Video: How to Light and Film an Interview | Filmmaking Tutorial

So typically we do a lot of post-production tutorials here on the channel, but today we're going to talk about production and how to light and film an interview. Hey, what's going on internet? This is Josh Noel from SonduckFilm and welcome to our channel. If you're new here, be sure to hit that subscribe button.
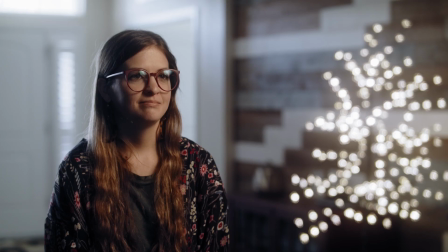20s
So we're going to start off by talking about positioning and framing your interviewee talent. And we're using our awesome stand-in talent, Hattie.
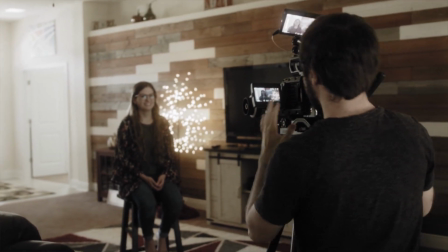26s
So the first thing we want to talk about in the positioning of the shot is that we don't have Hattie against the wall.
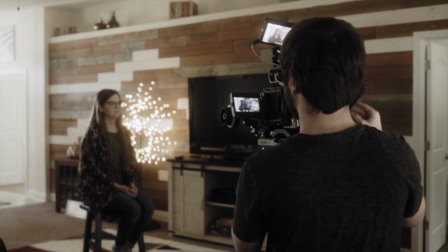32s
We have a lot of depth in the background, which allows us to have more detail in our background, and it automatically allows us to separate our talent from the background.
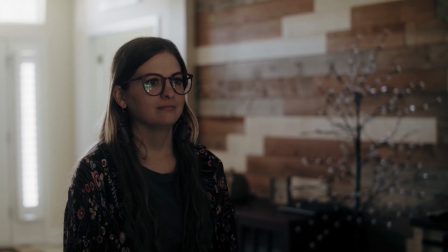39s
And one thing you want to do in every interview situation is have your talent look all the way over to the left or right side of the frame where there's a lot of open space.
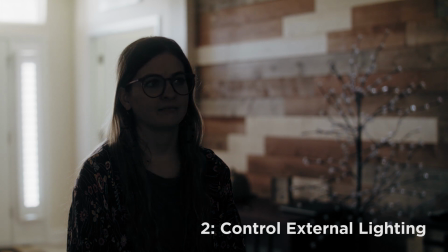46s
So now that we have the positioning and framing out of the way, we need to start off with the very basics. And I'm not talking about adding our own lighting yet. We need to control the lighting that's affecting our image.
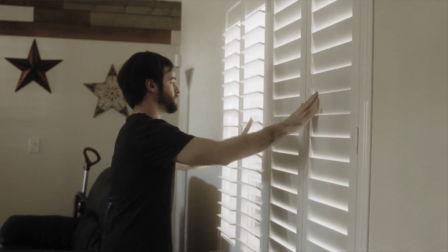55s
So one thing that I always look to control are the external lights, which can be natural light coming in through the windows or even the built-in house lights, maybe overhead ceiling lights.
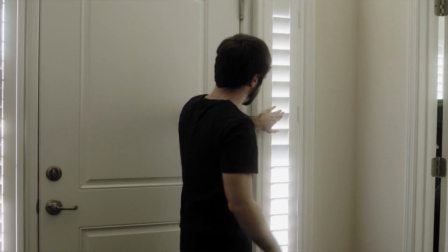63s
One thing that I always do before I start lighting is I control those.
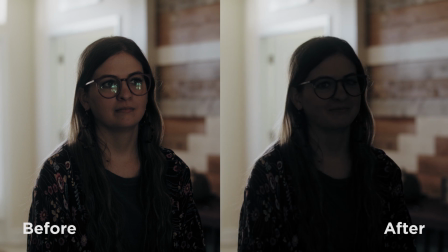67s
So I'll turn off all overhead lights, and I will also try to close blinds and windows if I don't see fit for them.
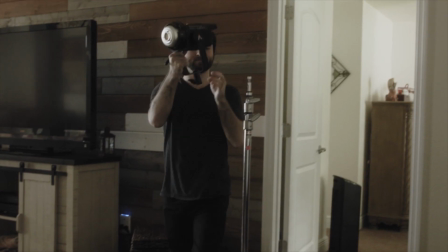73s
And so this way we have basically an empty palette to light. And once we have all the external lights under control, then I'm going to start adding my key light,
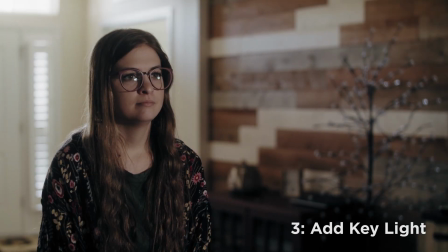80s
and I'm going to create a 3/4 lighting setup where we're lighting 3 sides of her face and leaving the side that's facing the camera in the shadow.
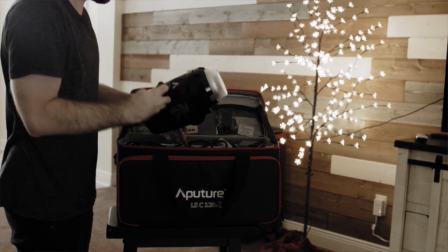88s
And for our key light, we're using an Aputure 120D2, which is a very versatile light when it comes to lighting and something that I use in all my shoots.
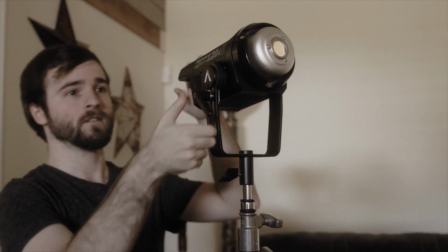96s
And what I love specifically about this light is how extremely powerful it is, and more importantly that it does not emit any heat.
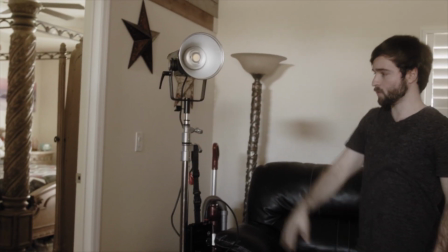102s
So I'm not worried about anyone burning their hands or heating up a room if we're in a small area.
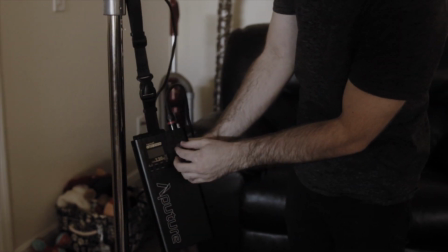107s
And you can add a number of light modifiers and even keep it battery powered so no one's tripping over cords.
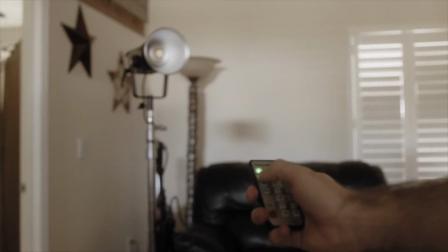111s
Or if you're in a distant location without a power supply, you can just use V-mount batteries to power the light.
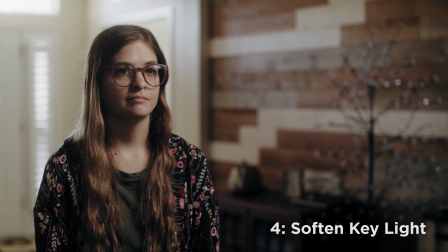117s
So our initial key light was a hard light, and I always look to do my interviews with a soft light. Now there's some exceptions, maybe you're doing a very dramatic piece and you like that hard light where there's harsher shadows.
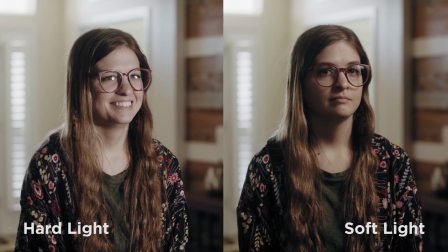126s
So currently our light is a hard light because there is no light modifiers on it.
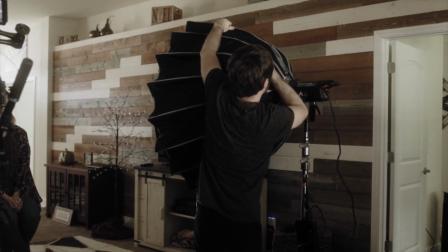130s
And with the Aputure 120D2, there's an optional light dome that you can easily attach to the front of your light to make it a soft light,
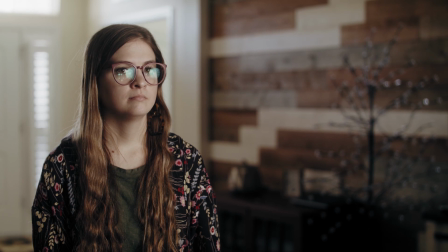137s
which allows us to have very soft shadows and overall way more appealing for interviews.
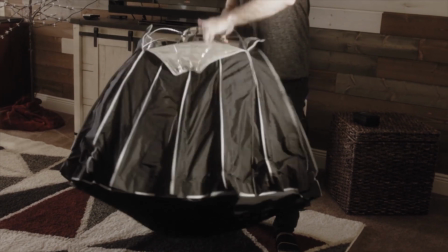141s
And what I really like about Aputure's light dome in particular is the ability for it to be able to be broken down and easily portable in a traveling situation.
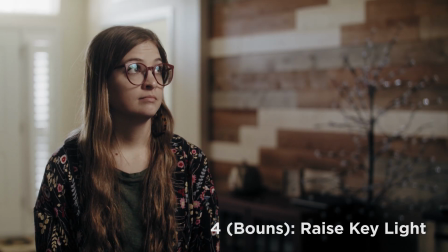149s
And a little bit of a quick tip: if your interviewee is wearing glasses and you see the glare of the light on their glasses, one thing that you can do to help get rid of it,
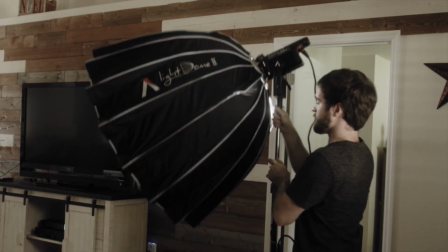158s
maybe not completely, but raise up the light. This way you'll only be able to see maybe a very bottom slither of it, or even if they're wearing smaller glasses you will not see it at all.
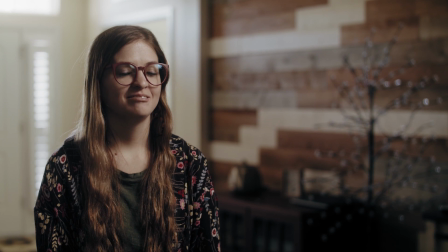167s
So if you want to do what you can to minimize the glare in the glasses, just raise up your key light and you should be in a better situation. Or you can just ask the person that you're filming to take their glasses off.
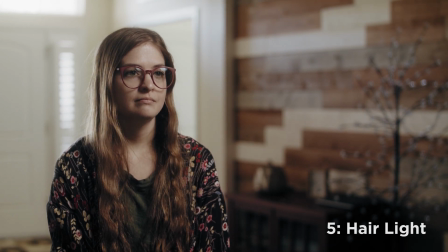175s
So we already had a little bit of a natural hair light coming from the blocked off windows in the background. However, by adding our own backlight by using another Aputure 120D, we are able to just create more depth in our image by separating Hattie from the background,
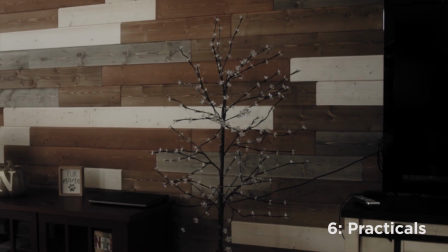189s
and just overall puts more focus on the person that we're talking to. Right now this is a good image, but one thing that I always take a look at is how to spice things up even more.
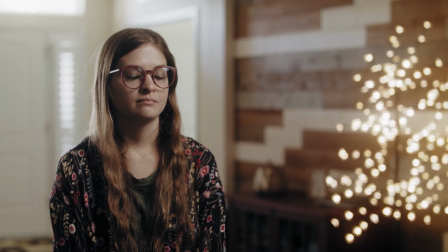198s
And one thing that I'd like to do is usually add practicals, which are actual lights that you can have in the shot.
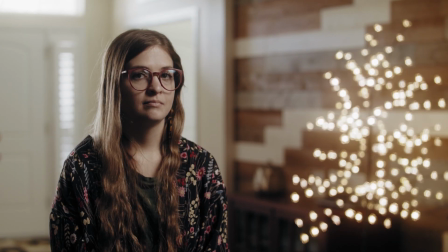203s
So like a household lamp. In our case we have a really cool LED cherry tree, and this just adds a little bit more contrast in the shot and a little bit more detail. It's really up to you if you want to add practicals. I love adding practicals in the shot as it increases the contrast, and to me it adds a lot more character to our shot.
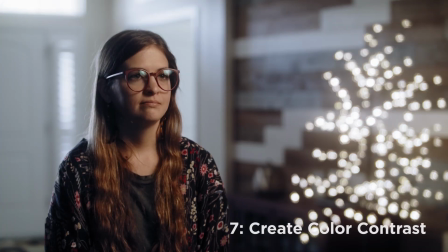219s
And our last tip, we're going to talk about creating color contrast to add even more depth to our shot.
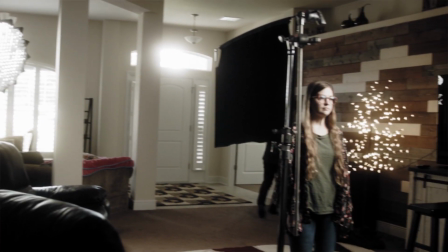223s
So every light that's affecting the shot is daylight balance,
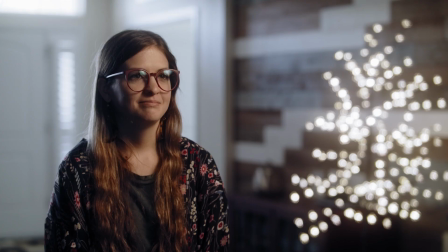227s
whether it's our Aputure lights or the external natural light coming in, that even though our windows are blocked off.
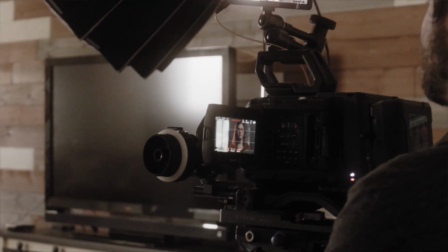233s
So everything is about 5600 Kelvin. And one thing I like to do, depending on the situation, is add an orange gel or a straw gel.
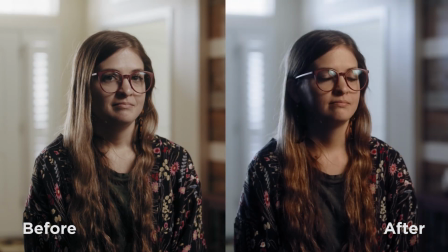239s
And in this case, I'm adding a 1/4 orange gel light to our key light to help warm up Hattie's face.
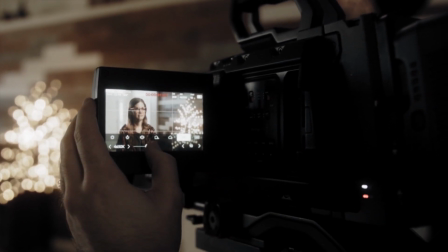246s
And this allows us to be able to separate her face in post-production and then add more of an orange teal look,
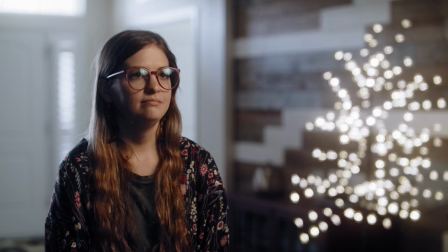251s
because the background is 5600 Kelvin and the key light is only affecting Hattie's face. In this case, we're able to create this nice color contrast. And to wrap up this video, I want to give a quick shout out to Envato Elements.
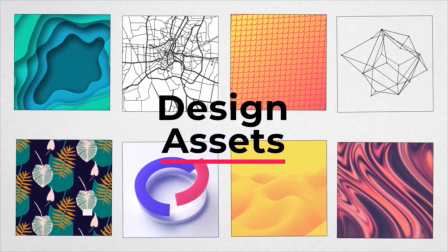264s
You know what I dislike as a content producer?
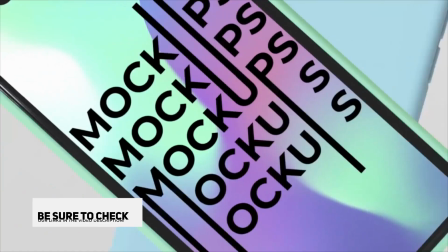266s
Having to spend hundreds of dollars a month to purchase stock footage, music for my videos, After Effects templates, and graphic design templates for my business.
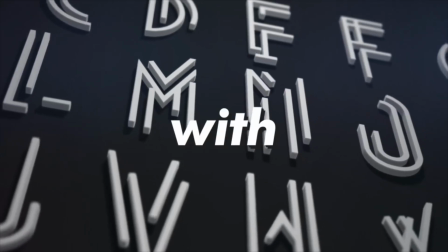273s
With Envato Elements, I can save a ton of money for my business by spending only $16.50 a month,
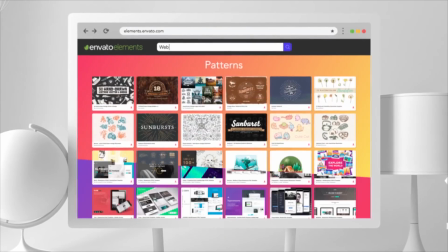279s
where I can download unlimited music, After Effects templates, stock footage, and so much more for my business needs.
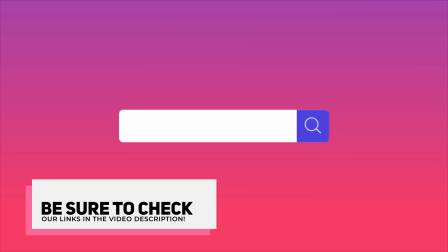285s
If you want to learn how you can save countless time and money, be sure to check our links in the video description, which will take you over to Envato Elements. So I hope you found this production tutorial helpful, and let me know in the comments below if you'd like to see more of this type of content, because I enjoy doing production work. It's a lot of fun.
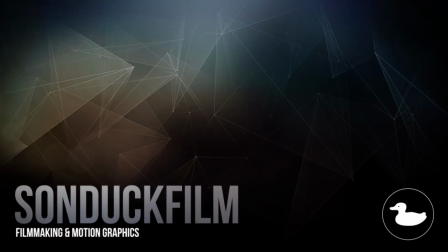299s
And if you're new here, be sure to hit the subscribe button, because we post multiple post-production and hopefully production tutorials here in the future. You can also hit me up on my social media networks. Those links are in the video description. And always, be creating.